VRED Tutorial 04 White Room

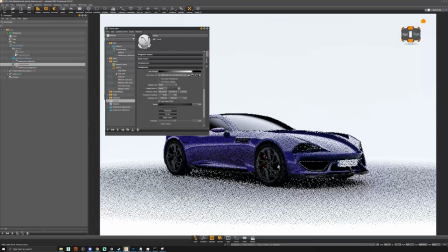12:27 So if we go into our paint and we can make it blue, and you see you still get this nice reflection. And of course with red you can do that, and of course with white.
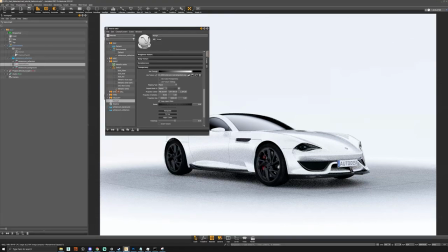12:38 And now white is always a bit tough because, you know, everything's a bit brighter. So you know, you can just play around with your intensities of your HDRIs and things like this if your paint is blowing out.
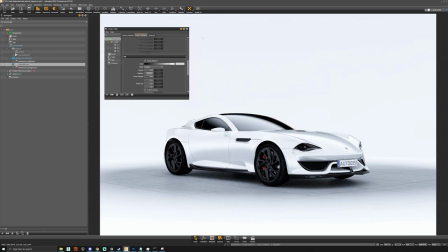12:52 But I think here it's looking quite nice, it's quite cool. And actually maybe we'll add in some, in the camera processing, we'll add in some glow and maybe some glare,
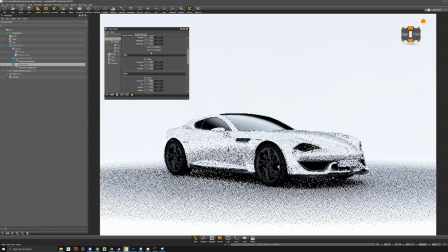13:02 and then just sort of dial in with the threshold values, and maybe we can get some nice glowing effects on this.
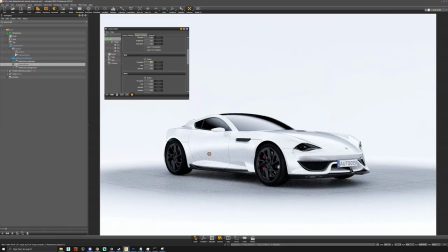13:10 So it's looking pretty nice. And one thing I want to do actually is maybe raise the floor a little bit just to make the car look a bit more grounded.
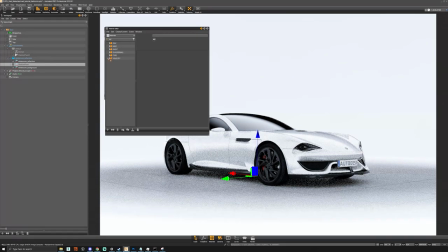13:23 And then maybe we can also turn on the front lights again, something like this.
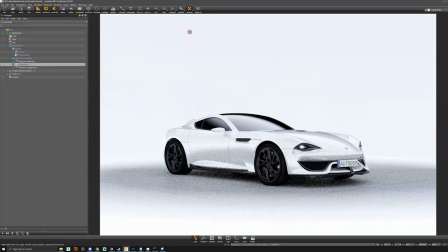13:37 And we'll just let that render for a bit and see how it looks in a few minutes. So now we've rendered that for a couple of minutes, you can see that we've actually got a really, really nice result. I think you can see what the gradient on the side is doing, and also around the front.
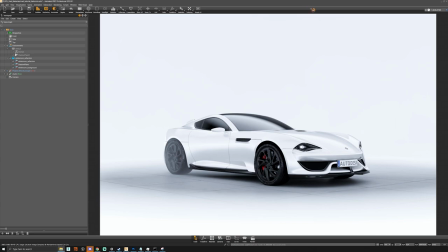13:52 And you know, just from creating two gradient HDRIs, like I said, we have a really nice result.
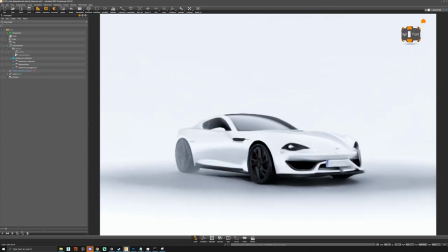13:58 And the great thing about this is that we can, you know, move the camera pretty much to any angle.
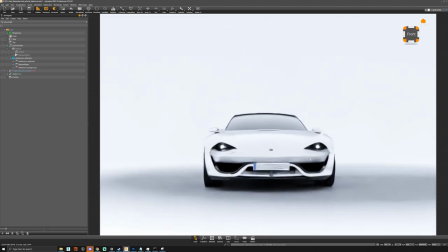14:03 I have this noise running here, so get a little bit of faster result. But you know, just from any angle you can get a nice looking render, and it looks really cool. And the car can look good from, you know, sort of anywhere basically.
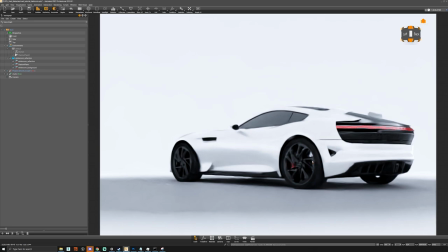14:18 So we can move around here, lower the camera a bit, and you know, you got the floor blending in nicely with the background. We got the fog giving some extra depth, and you know, we could add a couple of lights in there maybe along the wheels just to give some more nice reflections.
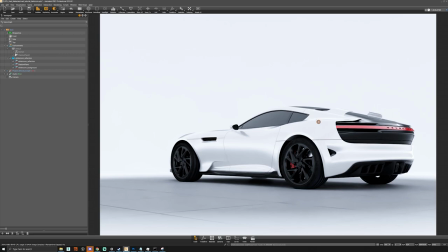14:34 We could add some like point lights and various parts of the car just to give some extra nice pings and things like this.
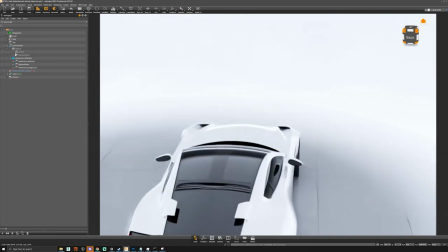14:40 And you know, you can even go on the top view like this.
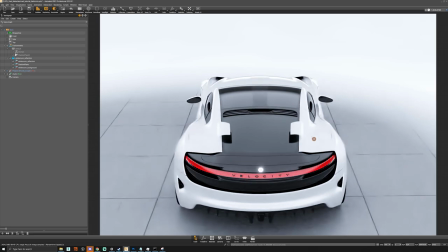14:46 And yeah, just overall it gives you like a really nice result, and it's actually really simple to achieve. I think, you know, if you try to do this with normal standard lights, it takes quite some time.
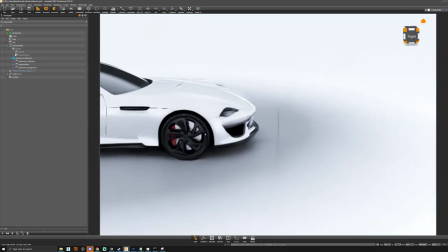14:59 But just with a basic gradients and some, you know, nice tricks and tips with the fog and things like this.
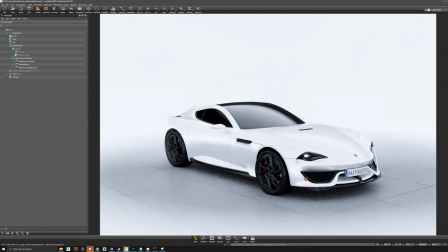15:07 Bloom and glare really bring it out a little bit more. It's a really good result.